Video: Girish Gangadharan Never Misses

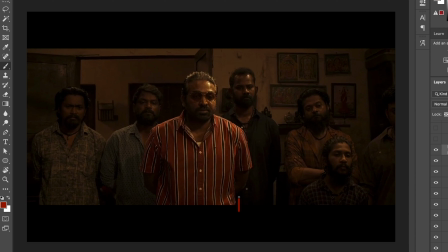Like, interestingly, what I felt like is, I felt like our guy, this, the main villain, he has been separated out. He has been separated out from these other guys, and I felt like that's really interesting, because everyone else is really dark and he is the one who stands out.
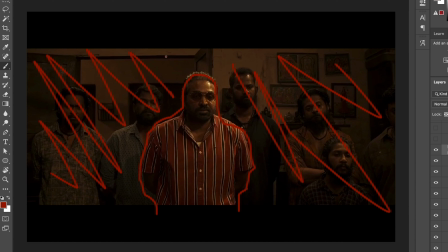And he, if the people who saw this film, obviously this is also like some really violent scene, and but still the DP is trying to create this emphasis on this character, and it's not such a soft lighting or anything. It's quite harsh this character's whole storyline.
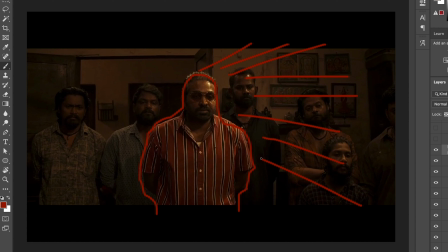It's like a really gritty feel that's coming towards this, and he's really controlled the light as well. He might have used some kind of black wrap or barn doors, and he has really blurred that out onto the actor. and the people in the background, everything else pretty much is just there is not much of an edge light or anything going on here.
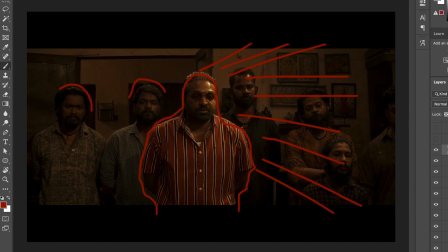Maybe a small hint of it, maybe from the top, just to fill it up, but it's pretty much emphasis on the main villain in this whole scene.
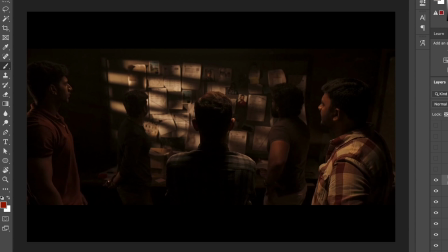So that's also interesting to look at. Okay, so this is a really interesting shot. So as you guys can see, he has used those little cutouts thing, or like those, this is like those window blinds look. So either we can actually shoot it off blinds, or the light, obviously we can point it off lights,
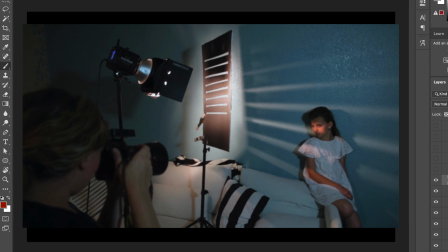or we can put an attachment to the lights with a bit of this cutout kind of a shape and just put it in front of the light in an angle,
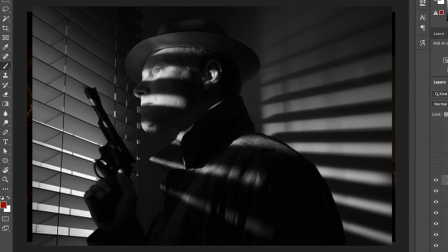and we can get this exact look. And I think they would have done that as well.
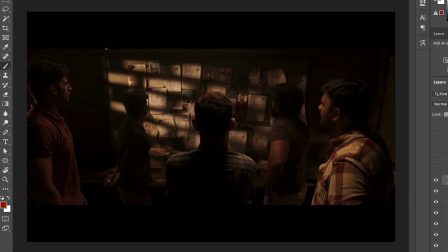I don't know how they've shot it, but obviously that is such a useful technique that we can use in our frame as well, because this whole scene, they are pretty much just lit up just from the front, and then it adds a bit of extra kind of a vibe to this whole thing when it's just coming in those patterns,
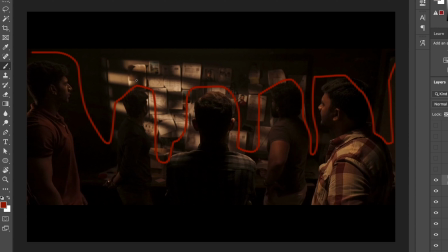and it shouldn't be like all flat. Again, bringing in a bit of inconsistency in the frame is very important to make it more naturalistic yet more interesting to look at aesthetically, and just in general it's a vibe, this kind of lighting. So it's always important to try out that kind of stuff as well.
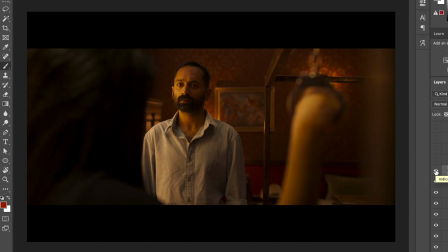So in this shot, it's a really warm and soft look. I haven't seen this look in this whole film. It's quite rare. This scene is very lit up. There's this spotlight going on there on the wall, and here as well, it's something from under is hitting it because the shadows are going this side.
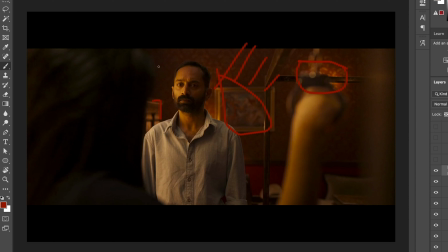We got something there, and it's really interesting. They've lit it up nice, and there's this really strong diffusion going on here on this side of Fahad as well, and this probably there's not much filling onto him on the other side, because I think this one is a bit more of a like a really dynamic and high contrast kind of a
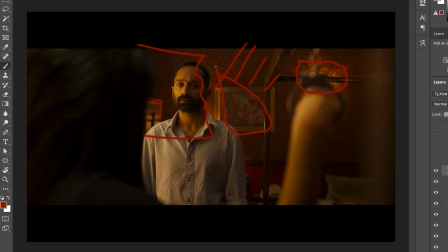scene, and he has used this negative fill by not filling up on the other side, and it's really created a good contrast on this shot, and that's beautiful.
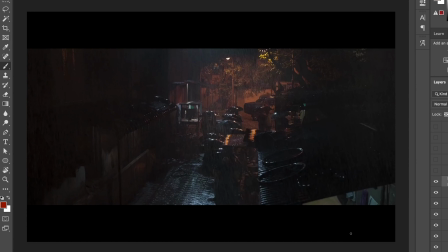Next, we've got this interesting little rain scene. And the thing about rain, I love how rain can, or like just water and that sort of element on the floor, how that works with the environment.
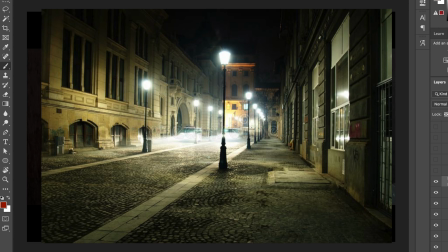Just when you have a scene and if it's looking really flat,
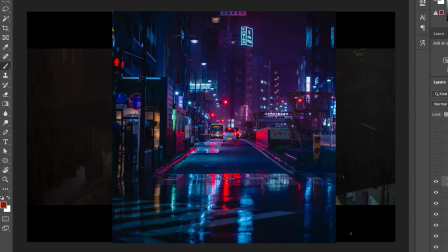just pour some water on the road, and that changes the whole thing, because water adds this new dimension.
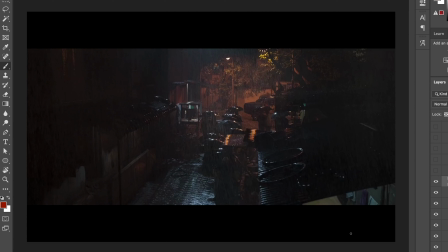You get a little bit of shimmering, you get a little bit of glittering, you get a bit of this reflections from every, so that's what's happening here in the scene as well. There's obviously rain, so he has really put up interesting nice little harsh backlights from, so it seemingly starts from here. We can get a bit of that flaring.
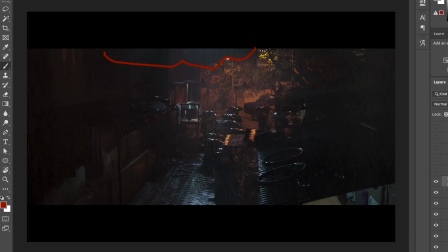So there's this really huge source maybe up here, some kind of soft diffusion source, and that's hitting these guys coming in the umbrellas. And the best part about rain is that we get this beautiful
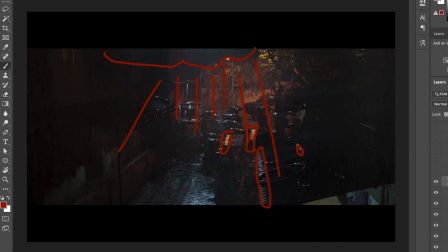little pockets of light that's reflecting and creating a lot of dynamic kind of a look in this. So there is this bright areas, there are these dark areas, and here as well.
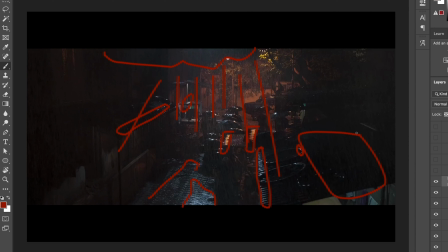So it's really interesting to shoot in rain and use these kind of tricks in our next project, and that's really important because that's how you can define yourself. Because if there's no rain in the scene, this whole shot becomes just like a typical other shot, but there are these other interesting factors that come in.
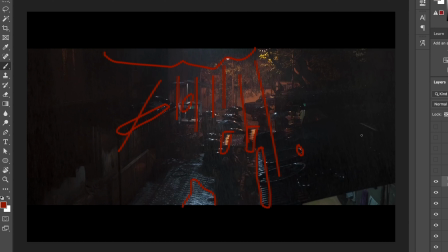It's always important to experiment with different elements and different materials to see how it reacts to the lighting that we have created.
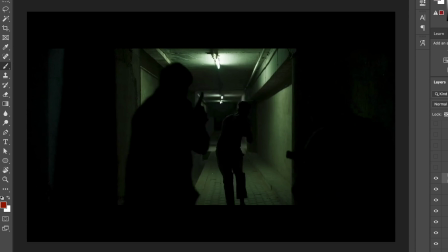Again, when you come into this portion as well, this scene, there's a different vibe going on everywhere, and I love that every sort of a scene has a different, something different to look at. And when you have such high budget films as well, obviously there's not much going on here.
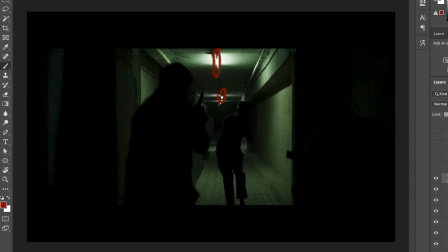This is just a normal practical tube light situation, but obviously it's more high output, and it's giving this sort of a green look, and I love that look. It's really gritty street look. Obviously they've pulled it a bit in correction as well.
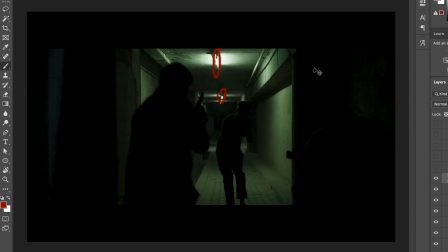I love how it's there, and I just had to take this shot just to point out how you can just use any normal lighting, it doesn't matter. But look at this frame, it's such an interesting frame, just silhouettes just walking and all this kind of stuff. You don't have to do some kind of really crazy shoot budget stuff for it. You don't have to have high expensive equipment.
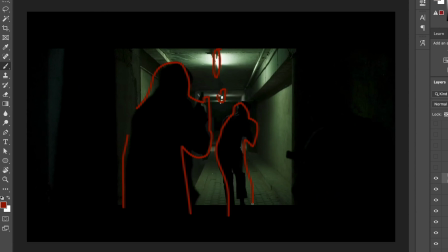You just have to have that beautiful vision of how you want it to look, colors and just intensity of light, where you point the camera at, all that kind of stuff is important. Composition, there's a lot going on. He's nice, and it's going like really symmetrical.
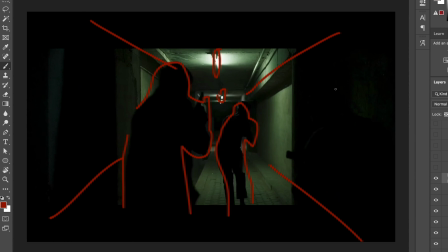They've got this leading lines sort of a thing, and it's all beautiful, and it eventually comes naturally to you when you start shooting. And it's really important to look at these things rather than just equipment and stuff like that.
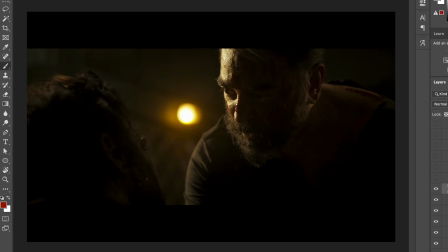Okay, so this is the one of the most like important scenes there are. This is pretty much the end of the film, and as we see this whole film, as we go on, there is this like the lighting keeps getting more epic, it's more dramatic.
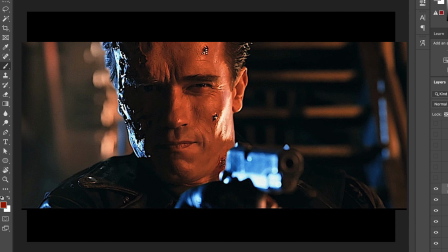And in this shot as well, there's just this nice practical light,
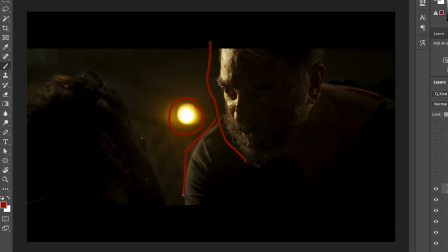and there's this nice strong rim light just on his face, and that's acting as a key at this point. It's a very dramatic light, and this is really ultra soft edge light on his back. You can barely feel it, but it's just to bring out that detail on this side.
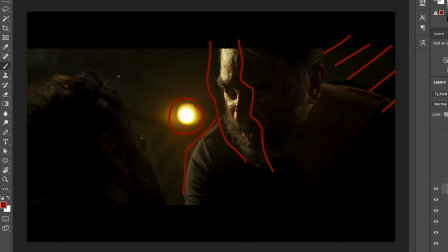But look how drastic and edgy this shot is, and this is how you create epic imagery. You just can't take a normal day's inspiration and put that lighting on there. You gotta point some really sharp lights in there, and you gotta control that diffuse lighting. You gotta throw some practicals,
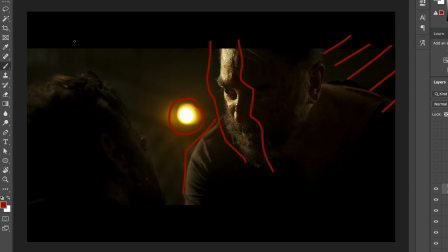you gotta throw some color complementary sort of overall look in there in order to achieve this kind of this mass kind of lighting.
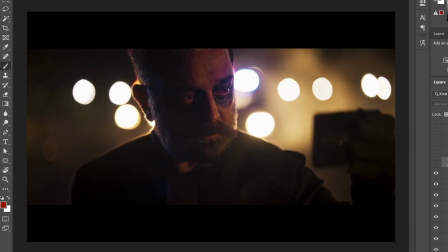So that's really good. Okay, so this is the one of this main epic scenes as well. I love in this whole scene they've brought up these nice police lights on the side, and it's really fun how they've done that. And there's a lot of bokeh coming from these car lights and stuff. They've all put it up there in that exact spot.
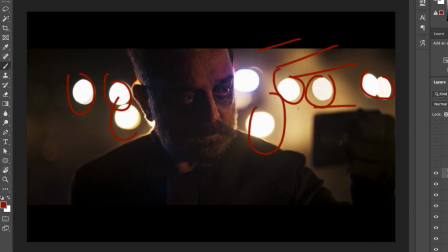This is definitely intentional. And then this is not standard, just a sodium vapor type of a street light look on his face that's acting as a key. And then there's this rim light that's coming out from the police lights. I think there are some screen grabs from the making video which shows those lights.
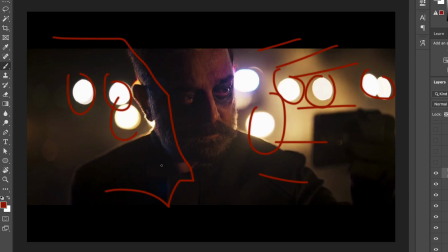Yeah, it's really interesting how even in such a big scene we can use some simple lighting techniques and amplify it a bit and bring more lights to that same basic idea and still create that beautiful image.
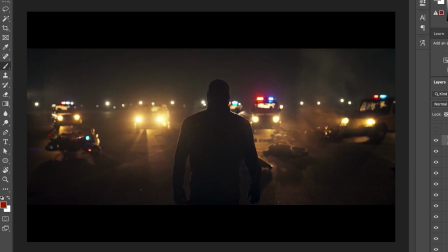I love this frame. This frame is pretty much the most epic sort of a frame in this whole film. There's a lot of things going on here. There's a lot of fog here. There's a lot of these practical lighting they've used. These police lights, the headlights of the police car, the police lights,
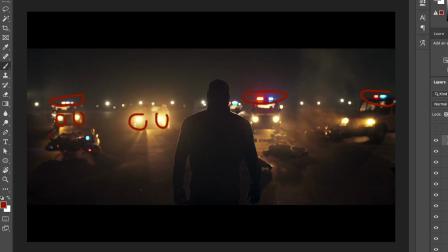obviously the flashing blue and reds, and look, you can see the streak of light coming out. That means there's a lot of fog in this scene as well. There's a lot going on, a lot of people down here just, and it's really epic. And then we've got our main character just in the middle, nice and symmetrical in the central part of the frame, and that's pretty much it.
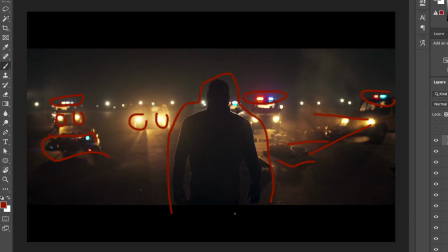He's just standing there.